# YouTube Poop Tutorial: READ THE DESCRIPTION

Greetings, people of YouTube. On request from one of my subscribers, I've created a tutorial on how to make YouTube poop. I'm gonna run through some YTP basics, mainly techniques and what to avoid. I don't want to waste your time, so I'll get right into it.
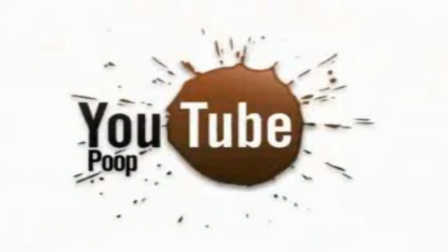First off, you need to understand what YouTube poop is. A lot of newbies seem to think it's just mashups of TV shows with random memes thrown into it.
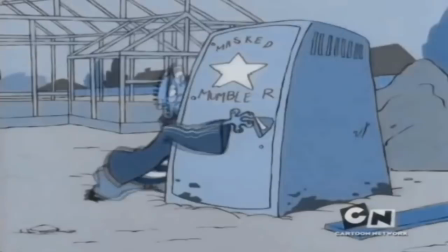Right over on the dinner all day. Hey. Why am I this way? Mama Luigi, you must die!
YouTube poop has come a long way since those days. Before I show you any actual techniques, here's what you'll need.
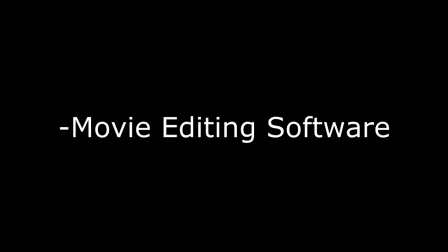All you need to make YouTube poop is a movie editing software, source material, and some creativity.
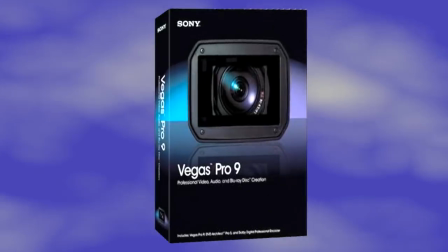A favorite video editing software used nowadays is called Sony Vegas, which is miles better than Windows Movie Maker.
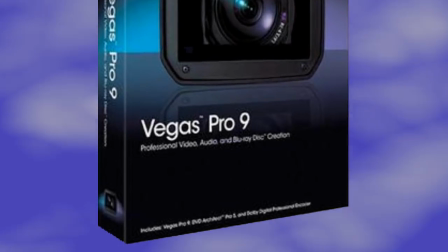However, I'm not just talking about Vegas Pro. Vegas Pro may be nice, but the price runs up to around $500.
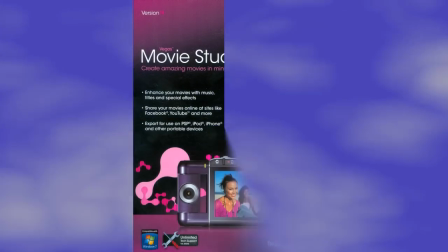Assuming you're not willing to spend that much, I recommend grabbing Vegas Movie Studio HD 9, which is only 45 bucks.
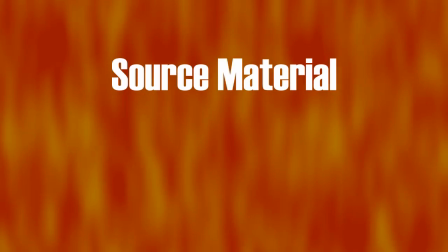To obtain your source material, your cartoons or whatever, Google search a tube catcher. Enough said. We'll get into creativity as we go along. Now to get into the actual methods of madness behind YouTube poop. Poopisms are the techniques poopers use to make their videos. There's a lot of them, so I'll start off with the most common. The stutter loop. This is where you take a short clip and repeat it over and over again. All you do is take your clip and copy and paste it several times. Congrats, you have a classic stutter loop.
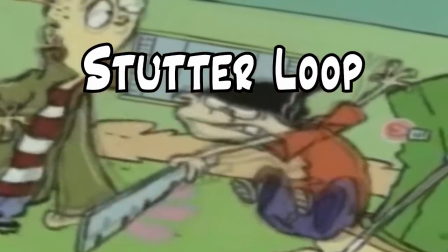There are two variations on this poopism that I want to mention, the stutter loop plus and the stutter loop minus.
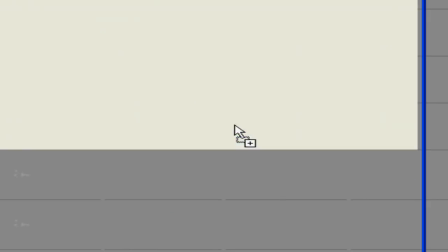Stutter loop plus adds random special effects during the loop. Still simple, right?
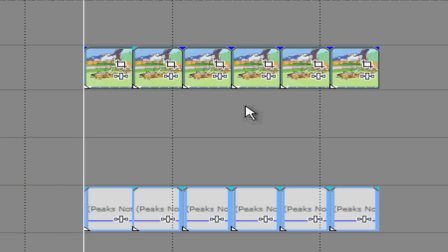Stutter loop minus is a little different. Instead of altering the video imagery, we take it away altogether and just leave the audio. This is often done to imply characters having sex or doing something sexual. However, since that's been done so much, you might want to come up with something original. Alright people, this is how not to do a stutter loop. I can't tell you how annoying it is when you click on a poop and you get something like this.
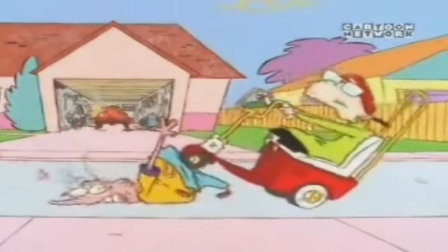Like this example, bad stutter loops are slow, uninteresting, and they go on for way too long.
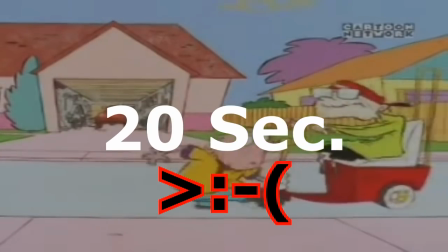I've seen some that have gone on for over 20 seconds. Try to keep these quick and concise.
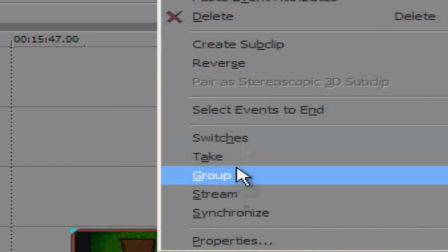Reversing is very self-explanatory. You just take a clip and put it in reverse. Simple as that. Forward reversing is a very similar concept. You take two copies of the same clip and put the second in reverse. This can be used to give the reversal a bit more of a humorous effect. Here's a bad example of a reversal.
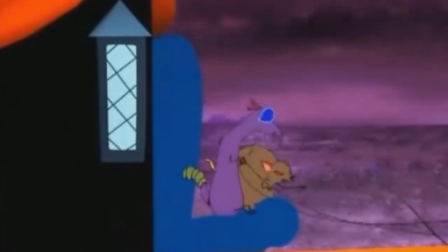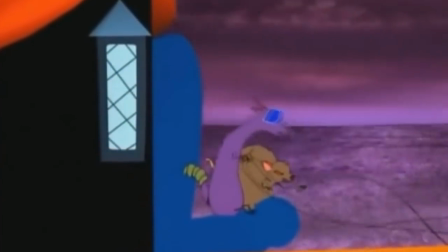See that? Same problem as the stutter loop. It took too long. Quickness helps keep your viewers engaged.
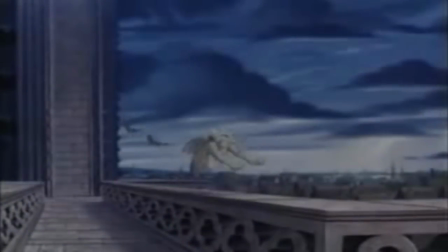Since these next two are similar, I'm going to explain them both at once. Stare down and mysterious zoom.
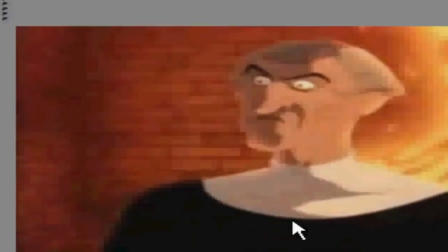Stare down is when you take a freeze frame of a character so it looks like he's staring at something or someone, usually with an annoyed or shocked look.
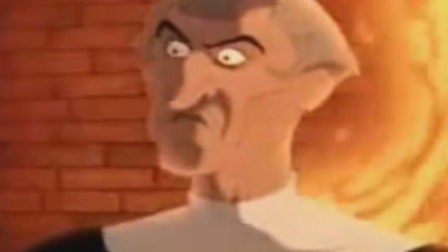Judge? Shut up! Judge? Shut up! Judge? Shut up! Judge?
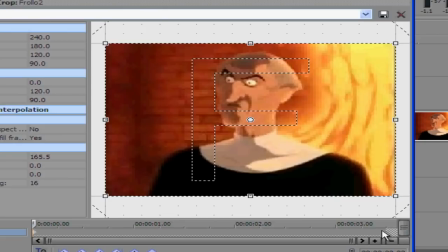With mysterious zoom, the camera slowly and ominously zooms in on the character's face during the freeze frame. I can't think of any particularly bad examples of these two poopisms, so I'm just gonna say not to drag them out for too long.
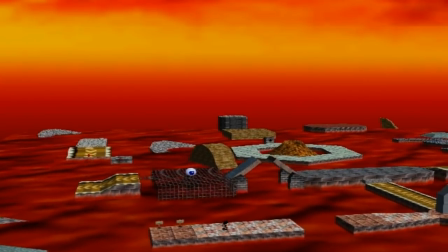Alright, this next one can be dangerous, in more ways than one. Ear rape.
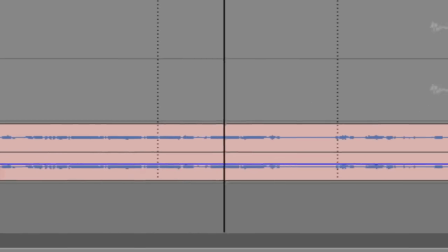This is when you blast the audio on a video clip and/or distort the audio. Use this one sparingly, guys.